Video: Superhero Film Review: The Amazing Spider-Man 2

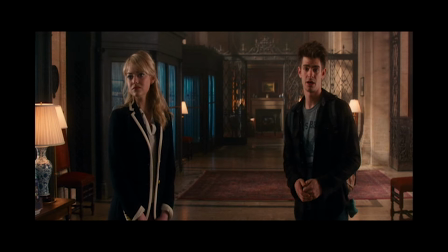[16:28]
Gwen moving to England and Peter deciding what the best thing to do for both of them could have probably been enough to sustain a romantic subplot.
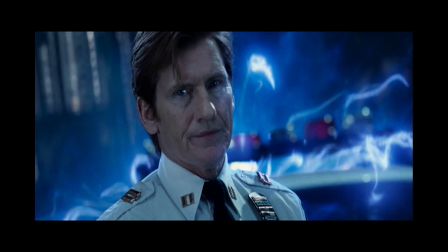[16:34]
Also, I don't mind Peter seeing the ghost of Captain Stacy because I get what they're going for and that Peter's not going insane or anything,
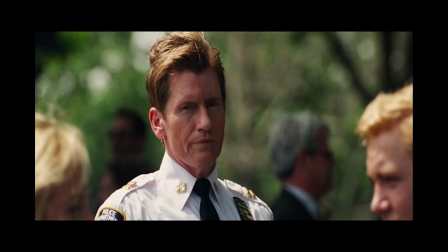[16:41]
but that it's simply a visual representation that he is reminded of Captain Stacy in key moments,
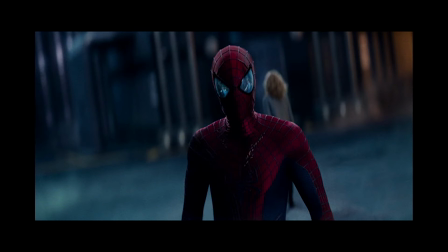[16:47]
my favorite being when everything goes into slow motion as Electro is about to attack towards the end.
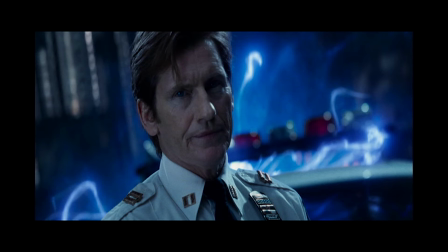[16:52]
Seeing Captain Stacy in this brief moment is good foreshadowing that Peter will have even more guilt to deal with when history repeats itself with Gwen,
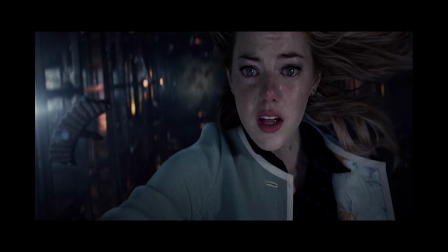[17:00]
especially now that she's run off and put herself at risk to stop Electro. Her death due to getting involved in superheroics unexpectedly doesn't throw her under the bus,
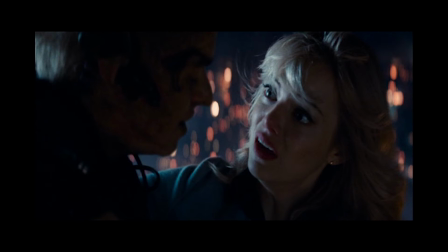[17:09]
because I don't get the sense that she died out of recklessness on her or really Peter's part.
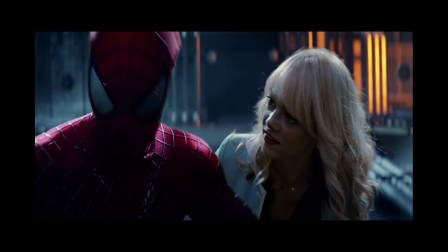[17:14]
She was the only one in the moment that could help Spider-Man, and she had the brains to pull it off.
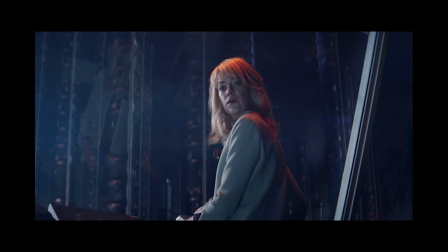[17:19]
Gwen took the initiative to be a hero because it was the right thing to do, and she genuinely believed that she could help, which she did since Spider-Man couldn't have saved the day without her.
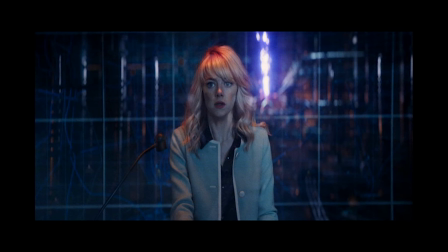[17:28]
It's from this that the viewer truly gets why Gwen and Spider-Man are a great duo.
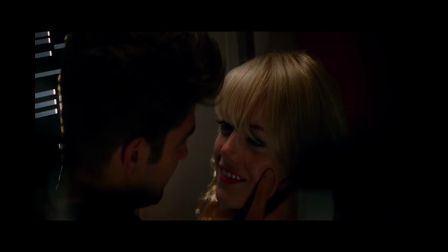[17:32]
Aside from showing us that they have the teamwork down, she also lives by the great responsibility credo. It's just that Gwen never articulates it in that manner. She does exactly what Uncle Ben told Peter in the first movie.
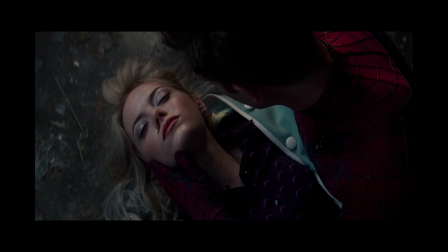[17:44]
She felt she could do something good for other people, and she took it upon herself as a moral obligation to help however she could.
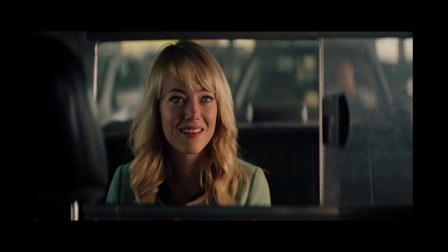[17:52]
When she asserts that helping out is her decision, I interpret her intensity in that moment as her being so committed to saving lives that for her, there is no choice.
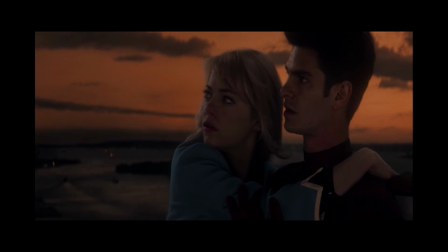[18:01]
Fulfilling her responsibility is something that she needs to do.
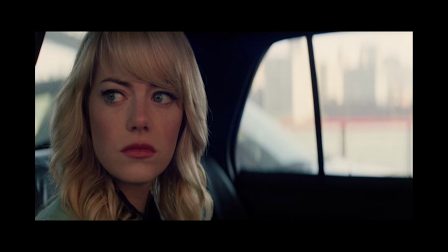[18:05]
The fact that she dies illustrates that being a hero comes with a price, both for herself and what that Spider-Man will have to continually deal with.
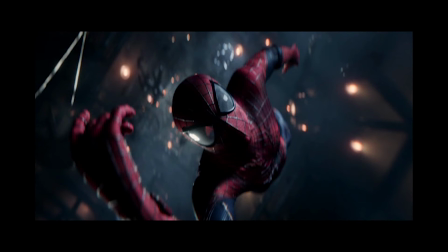[18:13]
In many respects, Gwen is at the thematic center of the film, which, despite the rushed events that lead to this, makes it a very appropriate place to kill her off.
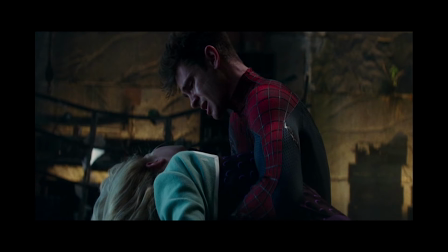[18:22]
She makes the time and hope theme Spider-Man is grappling with poignant,
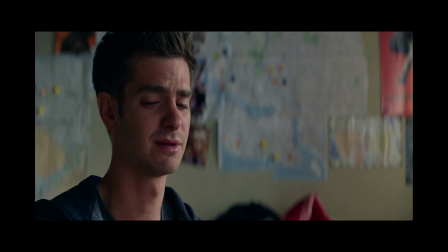[18:25]
because the example she set by being a hero gives Peter hope in the same way he hopes the Spider-Man persona will be able to for others.
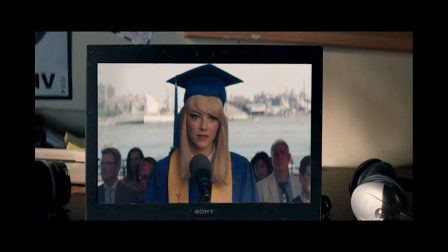[18:33]
I really like her graduation speech, which serves to bookend the film because, at least in my eyes, it's able to get away with spelling out the film's message.
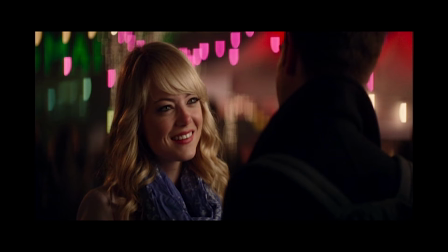[18:41]
Everything she mentions in the speech is a wonderful combination of her own principles, a message appropriate for her fellow high school graduates, and the universal themes Spider-Man stories always play with.
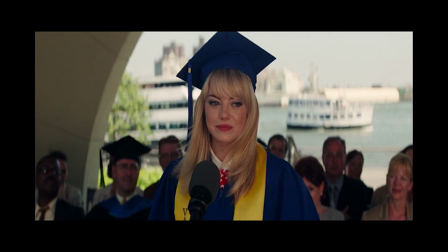[18:51]
For instance, her assertion, Fight for what you think is right, and even if we fail, what better way is there to live,
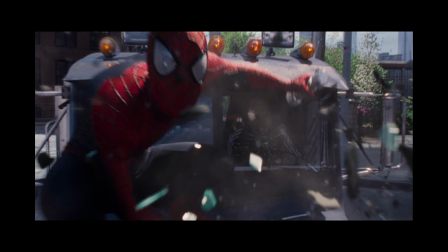[18:58]
is her version of the great responsibility message, and alludes to how Spider-Man is on this constant quest to atone for not saving Uncle Ben,
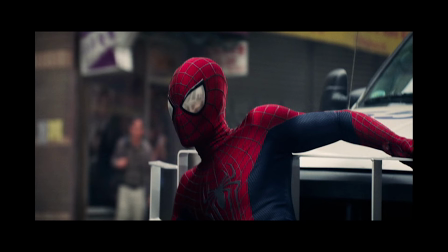[19:05]
and perseveres even when he makes mistakes. The only real problem with having this speech at the end is that it's almost a carbon copy of the ending of the first film,
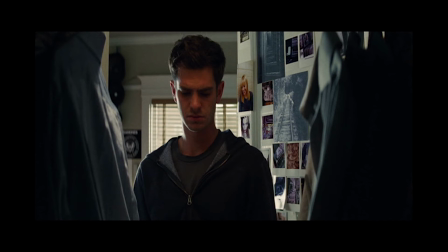[19:13]
where Uncle Ben leaves behind a stirring phone message as Peter reflects upon the journey the film has taken him on.
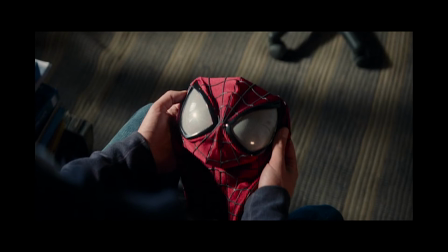[19:19]
On the whole, the posthumous message device is more natural and emotional in relation to this film's themes over the previous one.
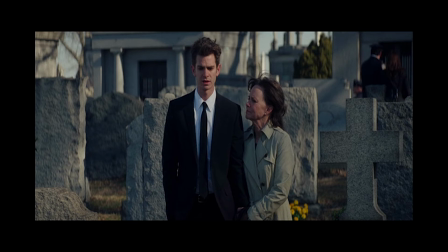[19:27]
Interestingly, the half of the speech we see at the beginning centers around the passage of time,
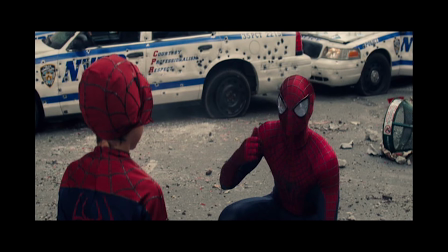[19:31]
while the half at the end deals with hope, and both effectively sum up who Spider-Man is,
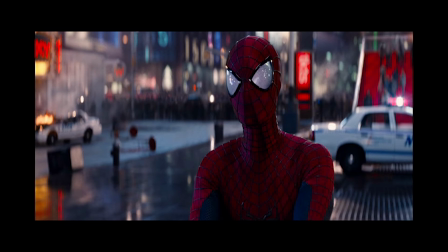[19:36]
why he's a hero, and what makes him different from the genetic misfits that are his villains.
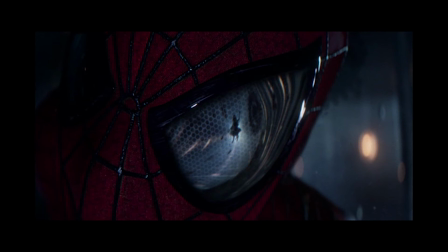[19:41]
What makes life valuable is that it doesn't last forever is a sentiment we've heard time and again.
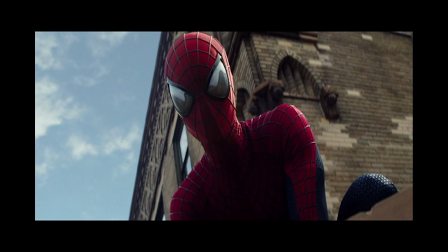[19:46]
But one of the true successes of Amazing Spider-Man 2 is that it's legitimately somewhat explored within the characters and the film's plot points, as muddled as they may be.
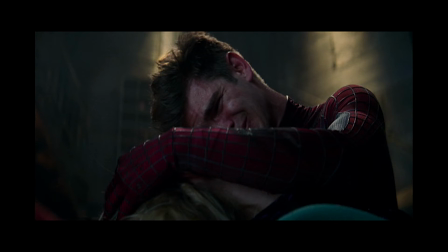[19:55]
Even before Peter distraughtly says that he can't do the whole Spider-Man thing without Gwen, we as an audience appreciate how precious Gwen is to Peter,
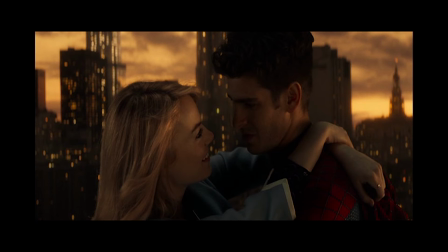[20:02]
specifically when he commits to following Gwen to England or wherever she may go. Even though Peter couldn't save Gwen, or to put it another way,
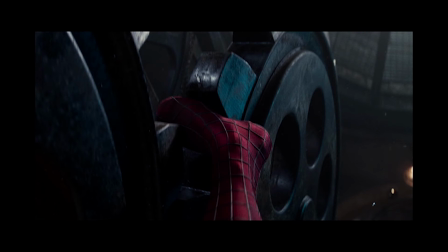[20:10]
stop time as is blatantly represented in the admittedly cool image of Spider-Man keeping the gears of the clock tower from turning in the fight against Goblin,
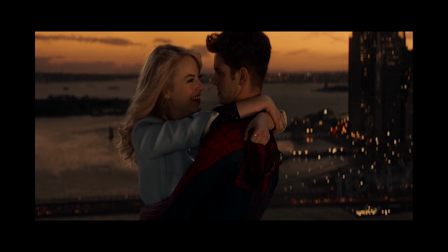[20:18]
he did cherish their relatively brief time together and uses her example to continue persevering and preserving the sanctity of life.
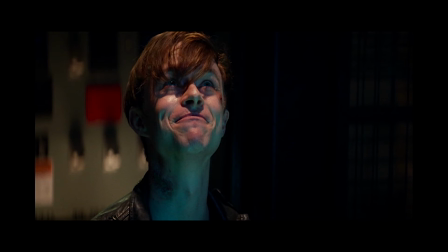[20:26]
Harry serves as a solid juxtaposition to the fleetingness of time, and how that makes every moment valuable because he knows he's running out of time,
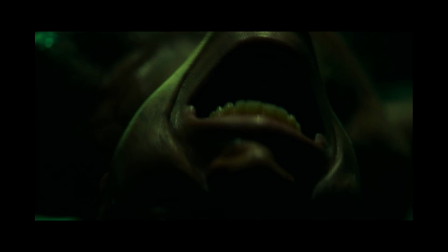[20:34]
and that's exactly why he comes to not care about anyone's life but his own.
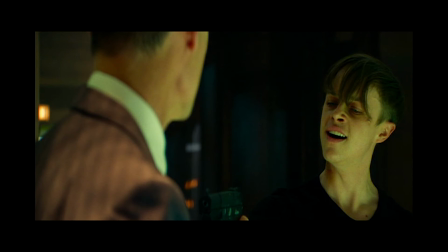[20:38]
The real shame is that this wonderful wrinkle doesn't quite work because Harry actually should have plenty of time as I pointed out earlier.
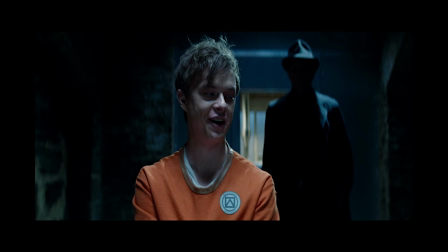[20:45]
It is good that Harry lives because he's stated to be a monster until the end of his days at this point, while Gwen died before her time but made her final days count.
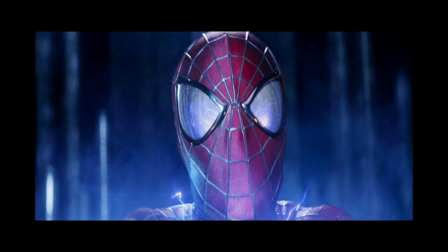[20:53]
I'm not sure if the hope theme works quite as well because the critique the film is putting upon Spider-Man,
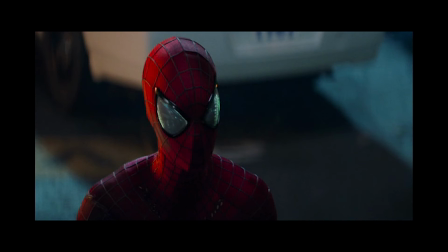[20:58]
that he may be perpetuating a false hope, doesn't work because of the villains.
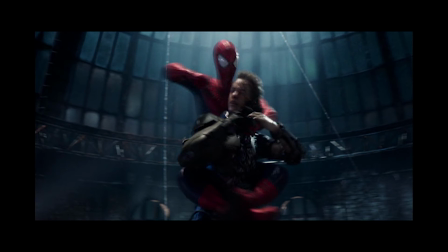[21:03]
Since they both have contrived setups, neither villain has a legitimate grievance against Spider-Man.
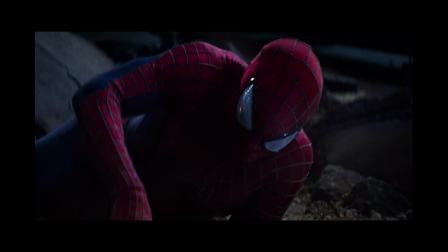[21:08]
I get that they're playing with the classic trope of Spider-Man having the best intentions yet making mistakes as anyone would,
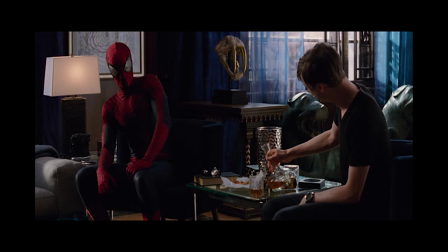[21:13]
which is pretty tricky to do without making Spider-Man look unlikable or idiotic, but both villains are ultimately to one note to support that kind of nuance.
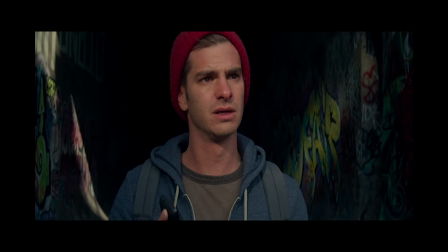[21:23]
The first movie handled this better by giving Peter a direct hand in creating the lizard,
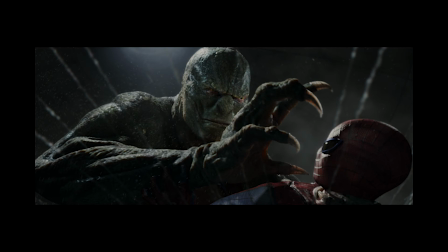[21:27]
but he's not thrown under the bus because he couldn't have possibly known such a mutation would happen and probably would have never considered human trials in that early stage.
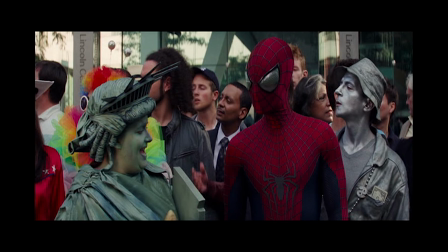[21:35]
The hope theme is much more solid in relation to Spider-Man saving civilians due to the scenes such as the montage of Spider-Man
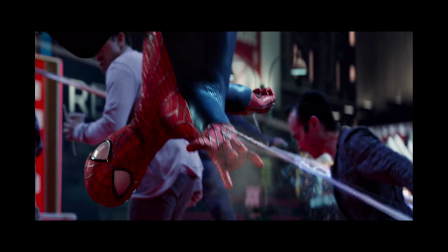[21:42]
running around saving people after Gwen broke up with him and when he keeps bystanders from touching the metal railing in Times Square.
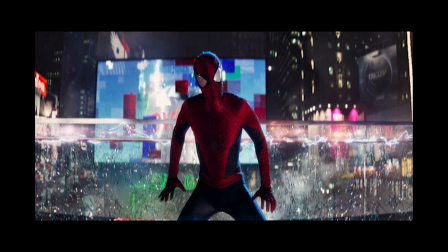[21:48]
The time the movie sets aside for these and other moments of Spider-Man simply being Spider-Man are essential if we're to pie the public rallying behind him in the final scene.
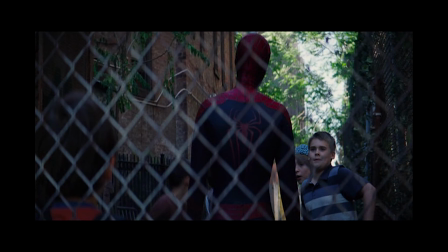[21:58]
The sequence that really gets me is when Spider-Man saves a small boy from bullies and takes the time to both fix his school project and walk him home.
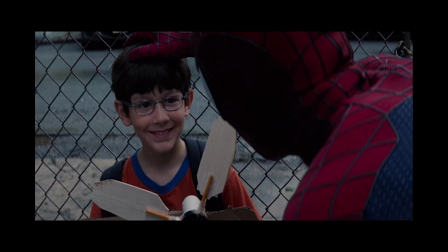[22:06]
I really like this, not because the boy comes back at the very end, but because it's genuinely a very sweet thing to do.
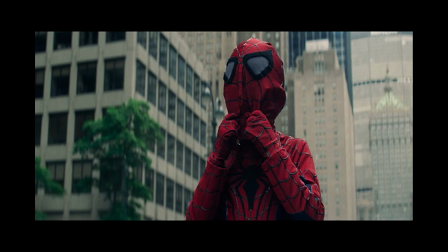[22:12]
This also serves as a wonderful progression to the scene in the first film where he saves the boy on the bridge and tells him that the mask makes you strong.
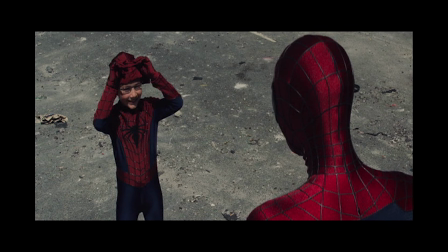[22:20]
All this talk about hope pays off in the final scene, and I don't care how silly, contrived, or cheesy it may be.
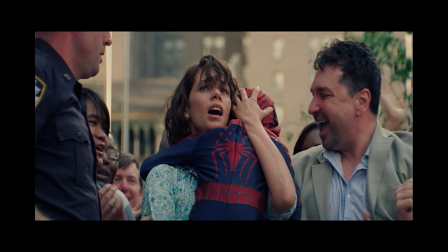[22:26]
I love the ending of this film. Lady, how could you let your kid run off in the middle of a supervillain attack?
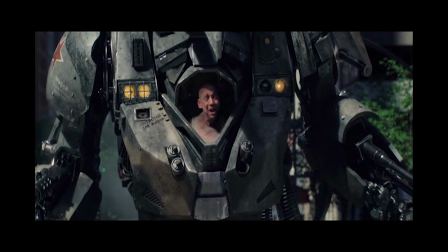[22:33]
What would have happened if Spider-Man hadn't decided to come out of retirement that day? Why is Rhino wearing a mech suit that everyone thinks is silly even though he's mechanical in the Ultimate Comics? I don't care. The ending is a perfect encapsulation of everything I love about Spider-Man and superheroes in general.
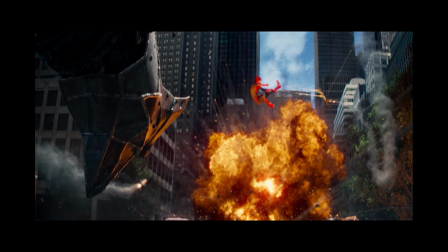[22:48]
He overcomes his personal problems and always shows up in the nick of time, clad in a fantastically colorful costume to save the day.
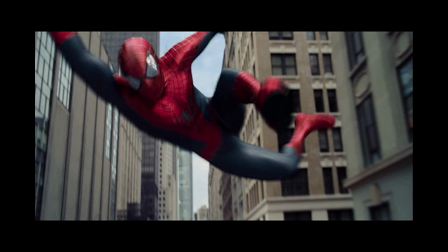[22:55]
He perseveres and teaches us that anyone can be a hero, even that nerdy, quiet kid studying in the corner. Okay, I'll try not to be so savvy as I continue this review. I just wanted to illustrate that this film, if nothing else, succeeded in speaking to me on a personal level,
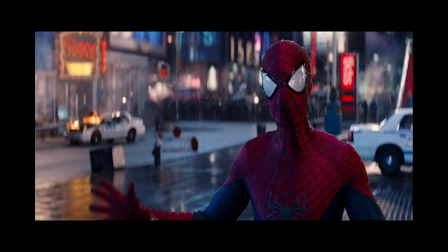[23:09]
which is something I honestly can't say too often about any Spider-Man film.
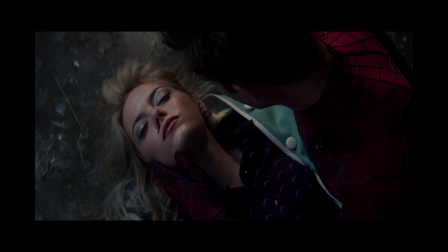[23:14]
Now, I know there's at least a significant amount of people who are of the opinion that would have been much more impactful to end the movie quickly after Gwen dies,
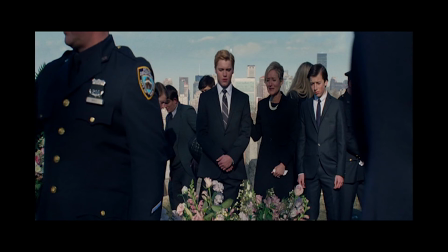[23:22]
perhaps right after the scene of her funeral or Peter visiting her grave through the seasons.
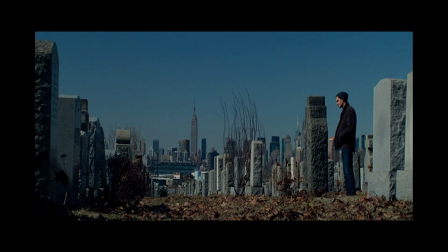[23:26]
Though I definitely can see where these viewers are coming from, I strongly disagree that this would be the right ending for the story on account of the hope-through line. That needed a resolution, and the one we were given offers viewers an effective closure and speaks to the core of who Spider-Man is.
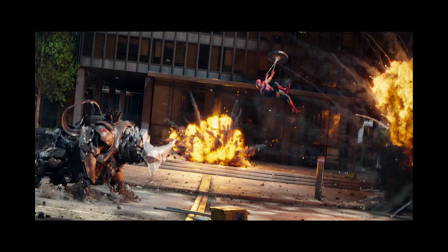[23:41]
The ending examines the notion of people finding hope in Spider-Man by asking the logical question of where does he get his hope from?
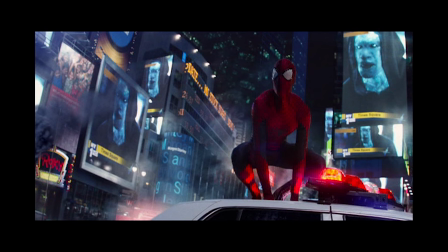[23:48]
The hope needed to be the hero and save lives. The answer? Gwen Stacy.
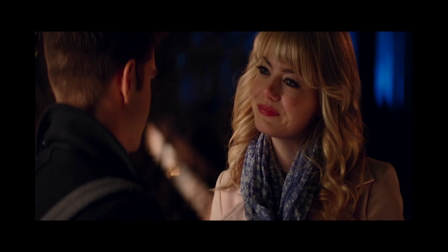[23:53]
It's important that we see Peter take Gwen's example to heart and don the costume once again in this specific film.
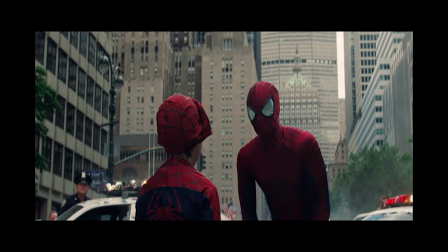[24:01]
Perhaps the wrap-up is too neat, but I feel that the sentiment is spot-on.
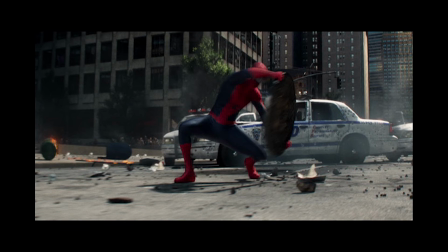[24:05]
I will admit that it is a shame and total bonehead move on Sony's part that the very final,
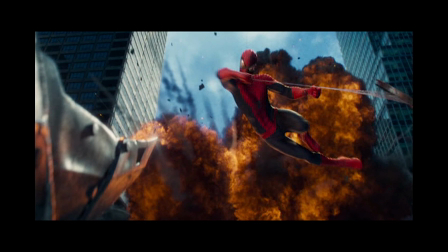[24:11]
spectacular shot of the film was spoiled in trailers and TV spots. That's just inexcusable.
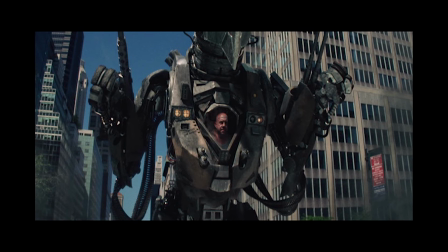[24:18]
Since we're at the film's finale, I suppose I should more directly address Rinal's role in this film, especially in light of him being prominent in some of the film's advertising.
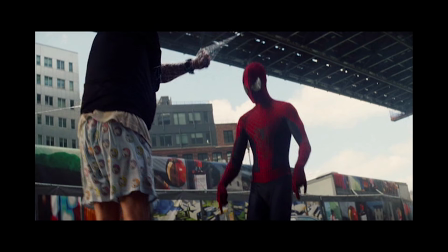[24:26]
I have no problem with either how he's utilized or how much screen time he gets. He has no plot aside from being linked to the gratuitous Sinister Six setup,
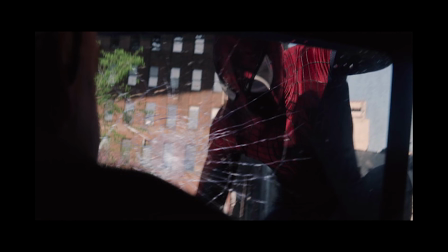[24:34]
and his role is indicative of the trope from the comics where Spider-Man randomly encounters low-level villains on patrol and they usually don't end up being a major part of the story,
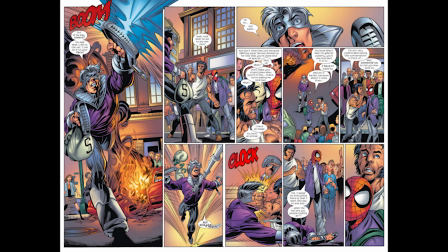[24:42]
only being there for a quick action sequence. Shocker in the Ultimate Comics is a prime example of this.